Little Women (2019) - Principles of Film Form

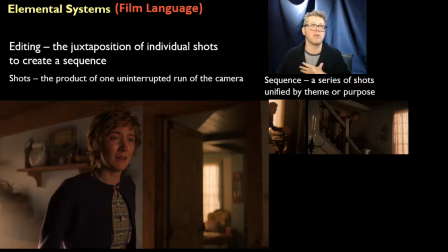Because, let's face it, Eliza Scanlon plays Beth so well that by this point in the film we are just we cannot stand to lose her
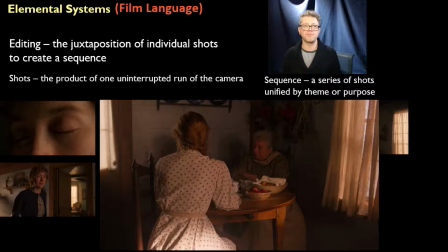and a wonderfully framed shot of Laura Dern as Marmee, their mom who is sitting in front of Beth,
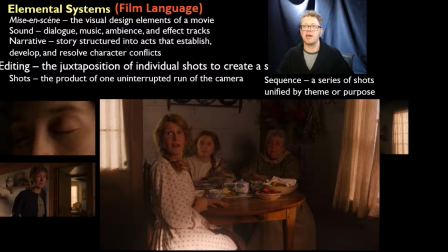we don't see Beth right away from Joe's perspective because we've got Laura Dern in the way and then she sits back and I love Eliza
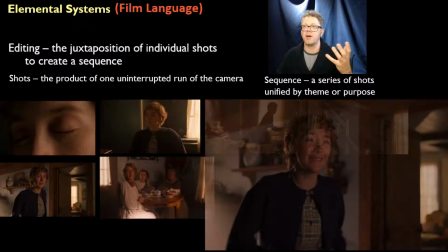Scanlon's expression as Beth here like what seems to be the problem and then we have Joe,
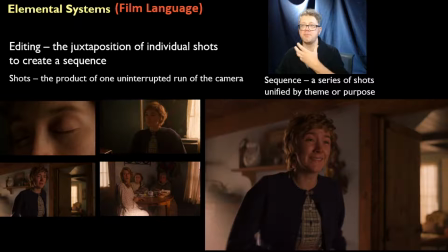her reaction beautiful smile on her face
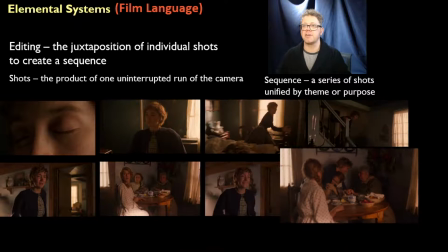and then she runs over and she gives her this crushing hug and that whole sequence
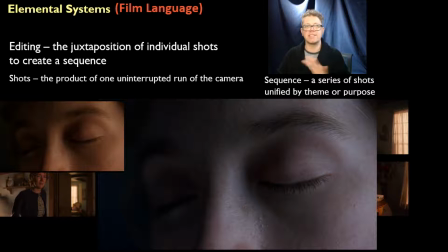is just lovely and then that moves from that sequence to and we start now we can start the
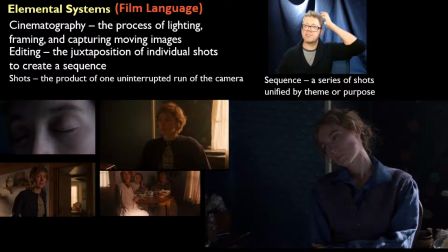other sequence where we have Joe waking up again same shot as Joe looks at the bed and sees it empty but now this is in the present day and we've got that cool color palette so we know the difference other
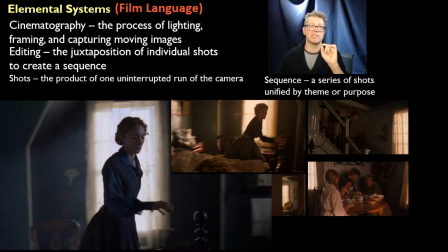other little differences right like costuming tells us the difference but there's that subtle difference in the way that these shots have been lit
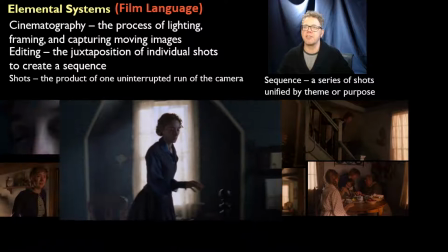and the way in which filters are being used so then she dashes out of the room
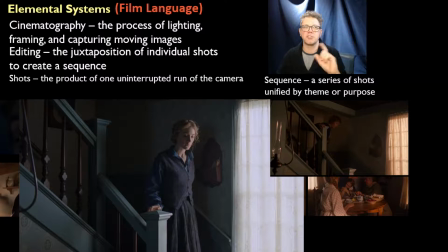runs this time she doesn't run down the stairs so she walks carefully down the stairs as though she's already accepted what has happened
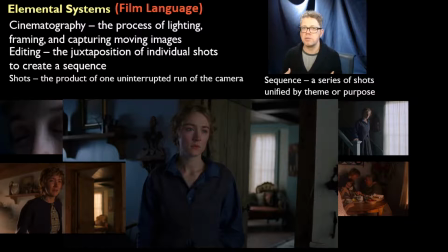and what I think is brilliant about this sequence is that if we don't know the story of Little Women maybe we hope I'm actually getting a little choked up as I think about this because I think that this scene is absolutely brilliant I think it's so powerful
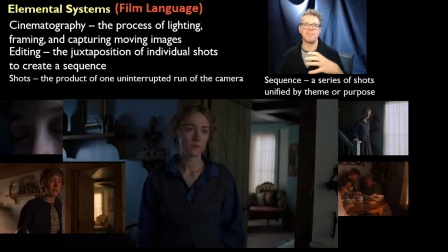and the first time that I saw it I was just hammered by it because I was having this double experience of watching what was happening and as I said I've never read Little Women I never saw the 1990s movie this is my first experience of Little Women this version is my first experience
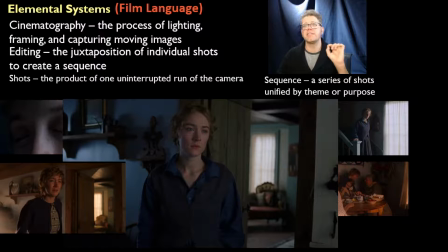of Little Women and there's a part of my brain that's going oh my god I hope she's not dead and that first time through
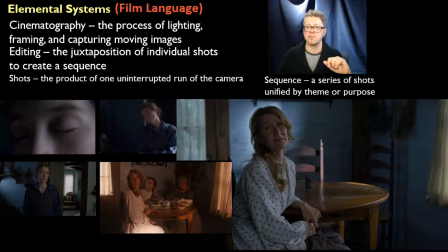she's not but now this second time through with that resignation perhaps on Saoirse Ronan's face we get the same perspective but this time Laura Dern as Marmee is not turning and looking and going well whatever could be the problem she's turning and she's got this look on her face
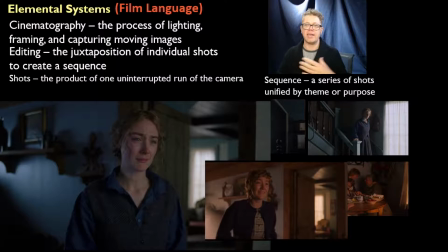of devastation because she's just crushed at the loss of her child
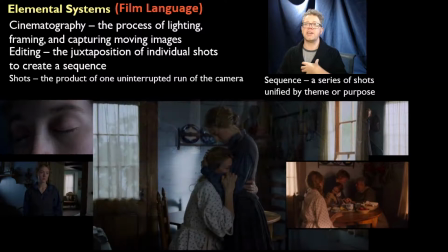and we get Joe's reaction which is sorrow before she comes and in contrast to the crushing hug that she gave her sister before she now stands in front of her mother who just just holds on to her
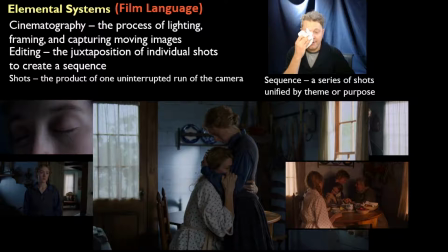people regularly say to me that I ruin movies for them they say Dr. Prashan you ruin movies for me I'm always analyzing them now I was analyzing this while I was watching it I'm analyzing it right now, I've seen this movie I don't know how many times why am I still crying because I'm just a big softy
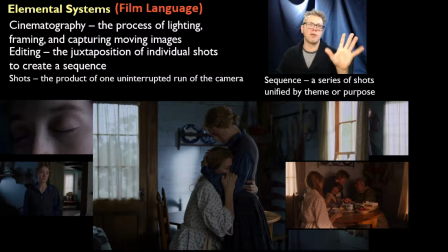that, but also I cry when I hear great singing and I cry when I'm brought to tears might be the best way to say it in the presence of great art
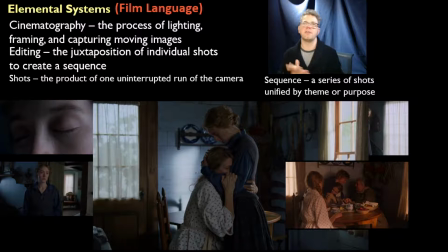and I think that this sequence is a masterful use of cinematography cinematography, the process of lighting framing and capturing images and this sequence shows us how
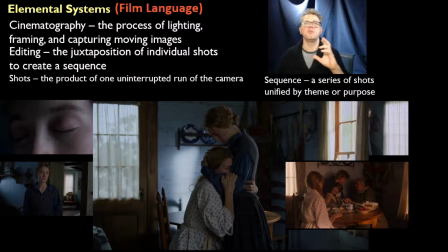twice in the film We get the same framing, but different lighting, right? To juxtapose these two moments in Joe's life.
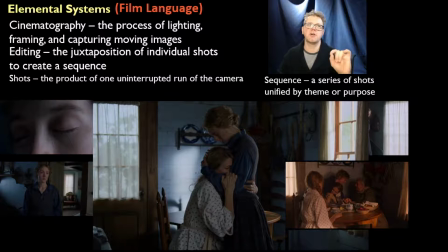And that is mediated to us through cinematography in conjunction with editing.
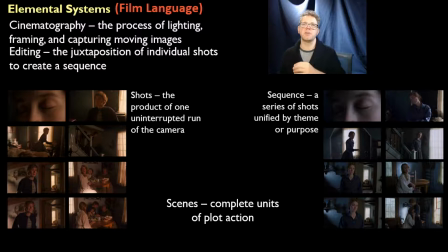And we move from these sequences and we want to know about the way in which these sequences are working. So we've got the individual shots that make up the sequences that are represented here.
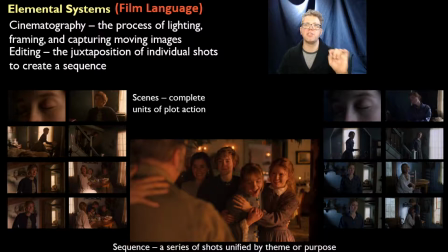And in the individual scenes that are complete units, complete units of plot action.
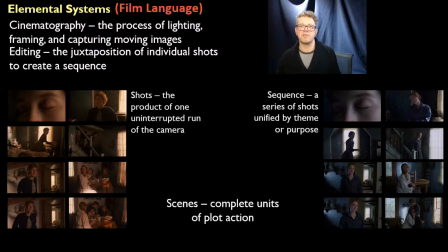This whole thing is a sequence. We could say that that each of these each of these sets of, you know, Joe running down the stairs and finding Beth alive.
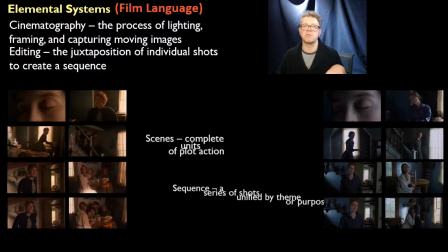And then Joe running down the stairs and finding Beth has died. that each of those are sequences. We could talk about them as sequences.
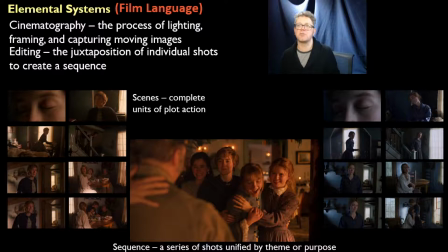But we could also talk about them as scenes and the entire thing as a sequence, which is tied together almost unfairly. This is incredible emotional manipulation, and as such, it's genius.
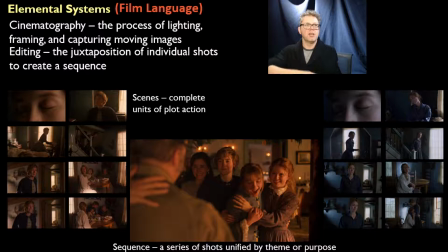Where we move from the revelation, the film moves from the revelation that Beth is not dead, Joe gives her this crushing hug, and then we get the scene of the father coming home
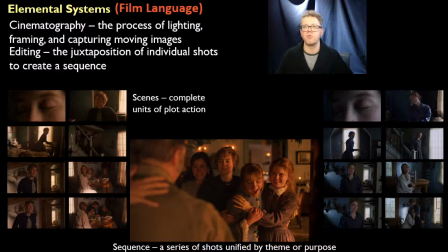and now we've got that emotional hit of oh good he's safe he's not dead he didn't die in the war he's home the actors do such a good job of being so joyful at
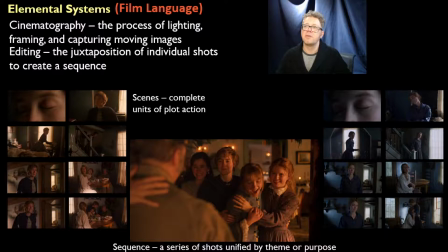being reunited that you can't help but be a bit joyful at being reunited unless you have no heart
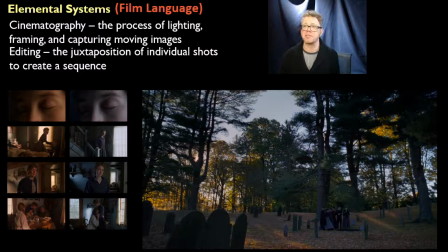and then we get this the sequence or the scene where joe comes down and finds that her sister has died that beth has died and then we get the funeral and this was what really really struck me i was just floored by this look at
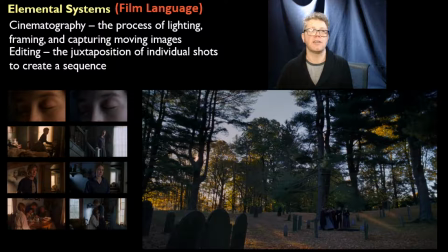the color in the shot after beth has died after joe and marmy have embraced. And it cuts to the funeral. And what do we have there?
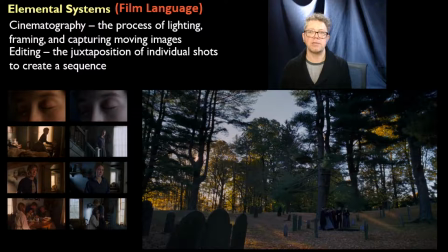We have a blurring, a blending of the past and the present in the color palette. There is warmth in the sunlight peeking through the trees,
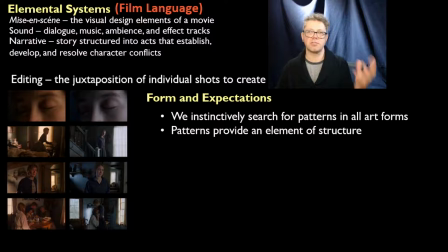and there is cold in the forest all around.
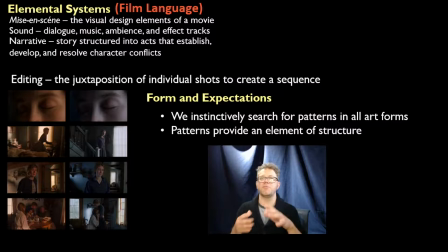Now, we come back to forms and expectations at this point, because we, when we're watching a movie, will instinctively search for a pattern. We look for patterns in all art forms. You throw up a sequence of circles in a certain array, and it might look like Mickey Mouse's head,
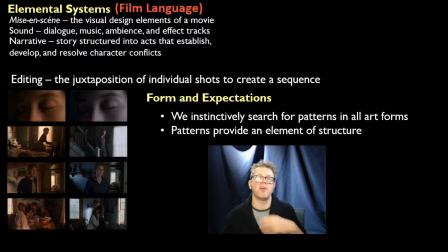when really all you were doing was a really bad Venn diagram patterns provide an element of structure and films are filled with patterns at least good films are filled with patterns and little women really
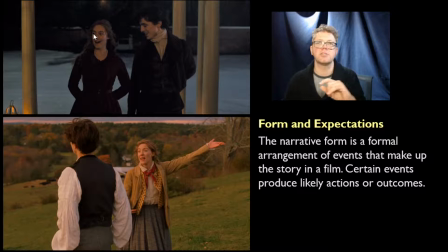shows that in spades in this particular in this particular sequence that we just discussed but we also have forms and expectations in regards to joe and laurie's relationship we can spend the movie mostly expecting that
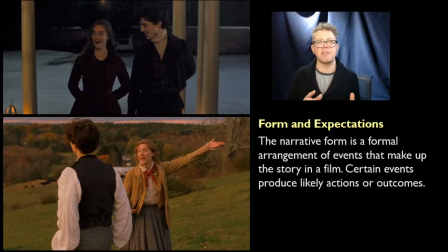joe and laurie are going to get together and that anything that that laurie has with amy is just sort of a dalliance but he's really going to get back to her because that's how true love works or something like that or maybe your team amy with me i don't know um but i think the movie is is structured in such a way that we expect joe and laurie to get
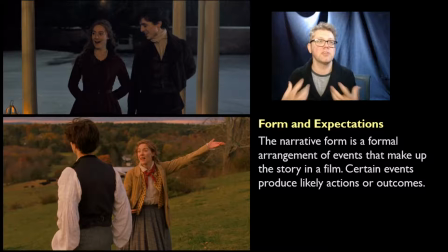together even though we know that joe turned him down from the very start of the film one of the first things that amy says is that i'm sorry that joe turned you down. We know this already. What I think is brilliant about this film is that there's a number of things that we know before we see the resolve.
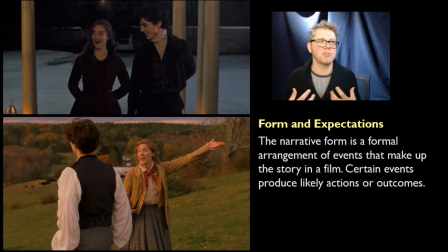And even when we see the resolve, we still can feel the emotional weight of it, that we're still emotionally crushed for Laurie in some way when Joe turns him down.